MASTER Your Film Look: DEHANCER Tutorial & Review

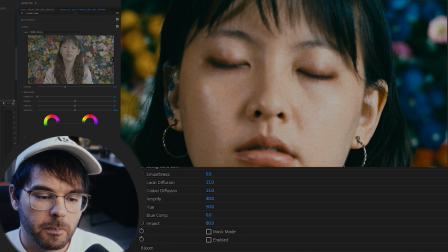[8:13]
It bleeds over into the, like, the halation is the way that, I'm gonna look it up.
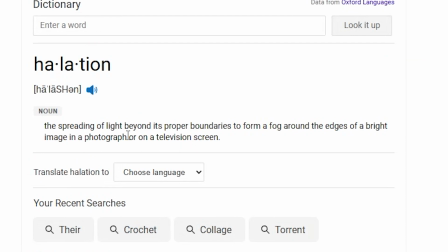[8:19]
Halation, the spreading of light beyond its proper boundaries to form a fog around the edges of a bright image in a photograph or a television screen.
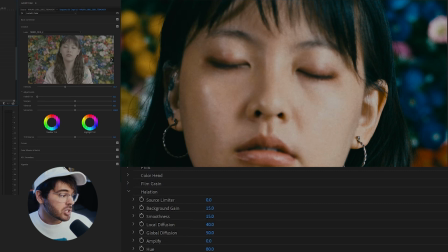[8:26]
So basically this is gonna make your image look worse, but better. I'm gonna just go ahead and crank this all the way up with the amplify and the impact setting. And one thing to know is the impact setting for each one of these is basically just the opacity of that particular effect.
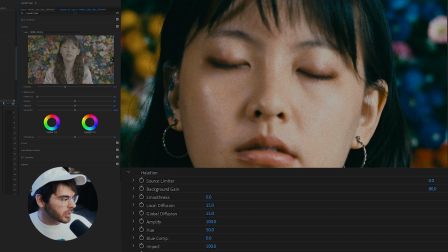[8:45]
So all the way cranked up, you're gonna see it fully. So if I enable this, look at her ear right here.
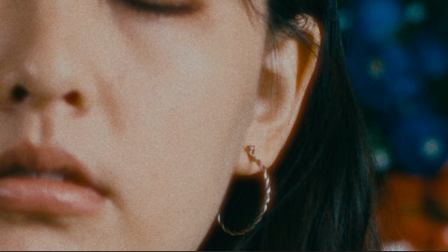[8:51]
That's where it's happening the most. Is that you can tell just the light that's reflecting off of her ear is kind of bleeding into the rest of the image.
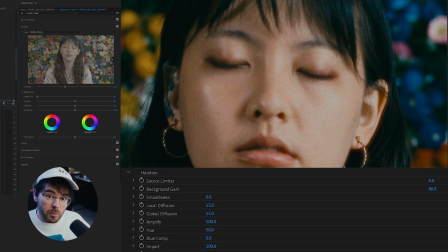[8:58]
And I love that because it replicates not only film, but like a vintage lens, a good vintage lens with good, just nice looking distortions. The next thing that I think is great about this is the bloom, and I try to get this in all of my shots. Honestly, I do this usually by using a black ProMist filter on my lens,
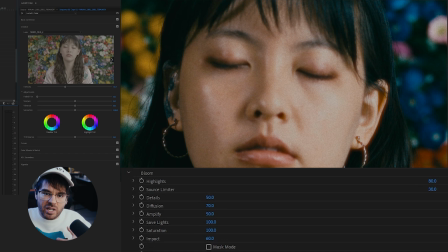[9:18]
and that basically that just takes the highlights of the image and kind of softens them up, spreads them out a little bit, makes it a little bit more dreamy. And I'll show you what this looks like by increasing the impact and the amplify, and I'm just gonna enable that.
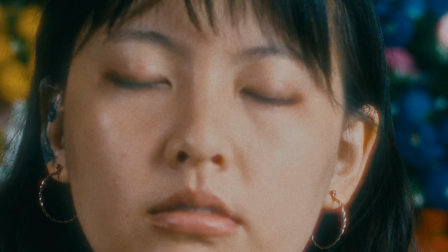[9:32]
And you can see right away, it just like smooths out the image. And this for me is where I want my softness to come from.
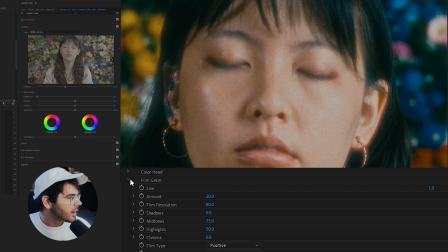[9:39]
I showed you earlier that the film grain section with the film resolution. You can just dial down the film resolution to make it softer. But this is where I like my softness to come from, is from the bloom effect. But the next two things are something that I have been wanting in a plugin for so long, and I have not been able to find it.
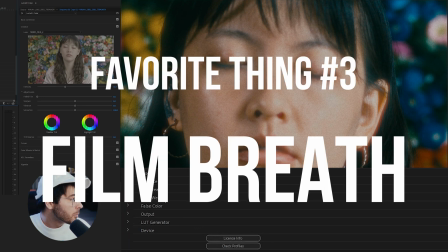[9:58]
And that is the film breath and the gate weave options here.
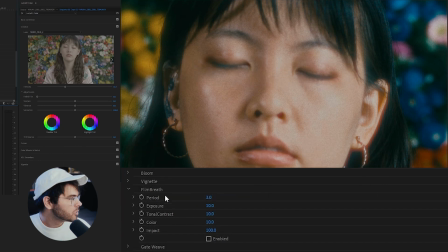[10:04]
And so if I go to the film breath option and I'm just gonna zoom out and crank it up to its extreme and show you exactly what it's doing.
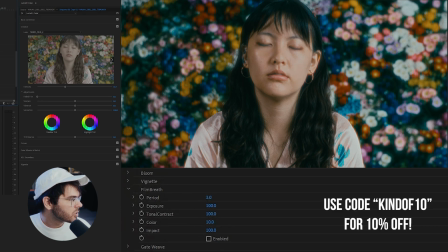[10:14]
So I'm gonna keep the period there. I'm gonna crank the exposure up to 100, tonal contrast up to 100, color up to 100, and I'm gonna enable it.
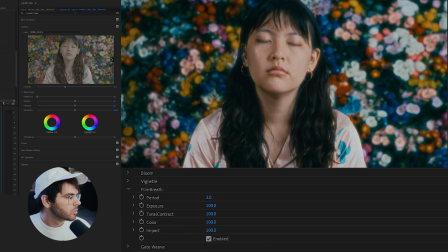[10:22]
And then I'm going to render this. And so here's what you get.
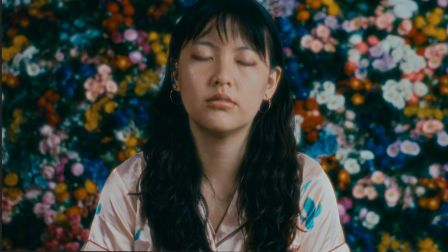[10:27]
It just looks like lights are flashing and the exposure and the contrast are,
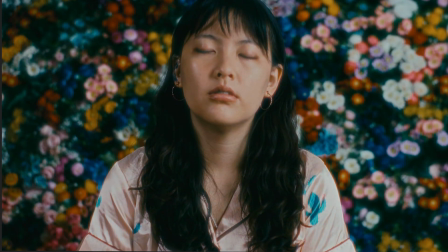[10:32]
and the color are just changing like it was a really old film.
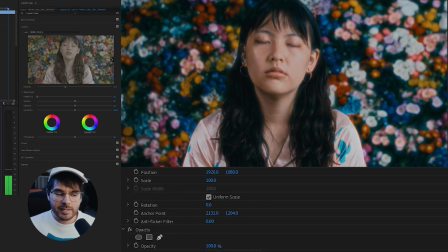[10:37]
And I think this is a little bit too extreme, but you can dial this down and get that very subtle
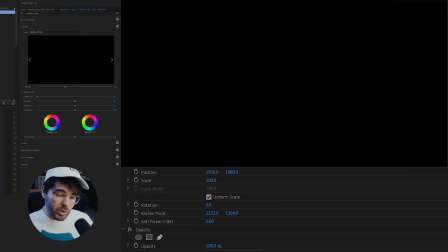[10:42]
exposure change effect that would happen when the film is going through the projector.
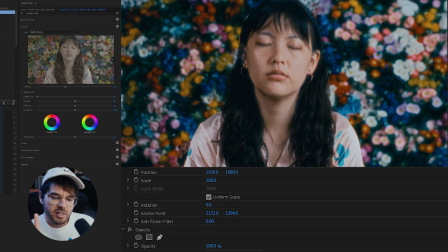[10:48]
And I just think giving your digital footage this subtle effect really sells the idea, even if the audience doesn't know it. It's almost a subconscious thing. But this is something that I have always wanted. And you can even apply this on like text effects and stuff, I think, which really sell that film look.
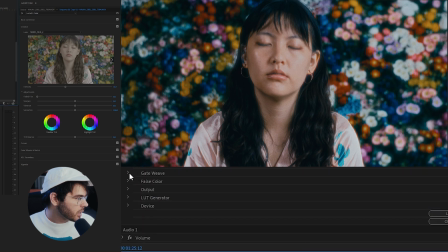[11:05]
The other thing that helps sell the film look is the gate weave. And I'm gonna crank this all the way up and show you what this does.
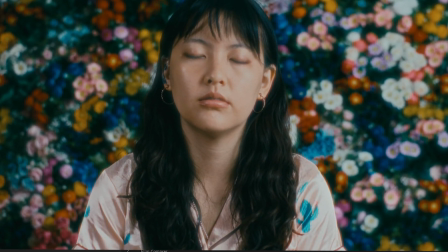[11:12]
And now you can see the film is just shaking. It's just giving the entire image a shaking effect, which would happen again if the film was going through the projector.
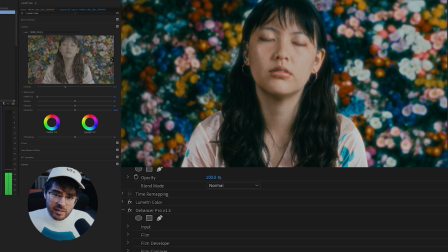[11:21]
It's not gonna be perfect because it's an analog system and there's gonna be a lot of movement and wiggle.
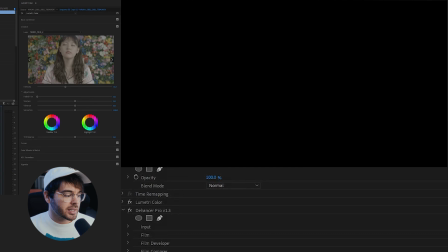[11:26]
And so giving, obviously again, this much is too much,
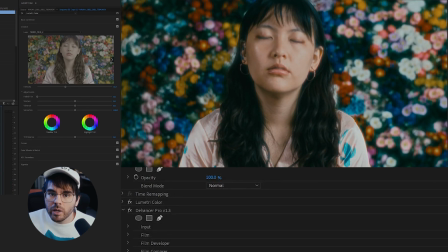[11:31]
but giving your video a little bit of that wiggle is like crucial for making it look like film. And so those are my favorite aspects of this plugin, and I think it is great that they are all in there, because I have been wanting something with all of these options in one place, and it's super easy to use and you have enough tweaking that you can tweak. But the next thing I do color-wise is, if I don't like the look of this, if I don't like the color or the contrast or her skin tones are too orange or something, I will come back to my Lumetri color
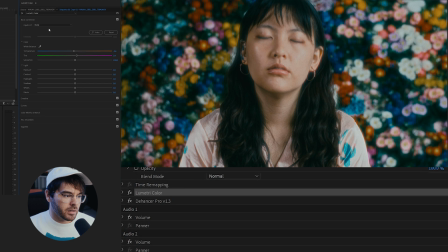[12:03]
setting over here. And then I will just make some adjustments here. Like, I think she could be brightened up a little bit, and you'll see that the effect changes.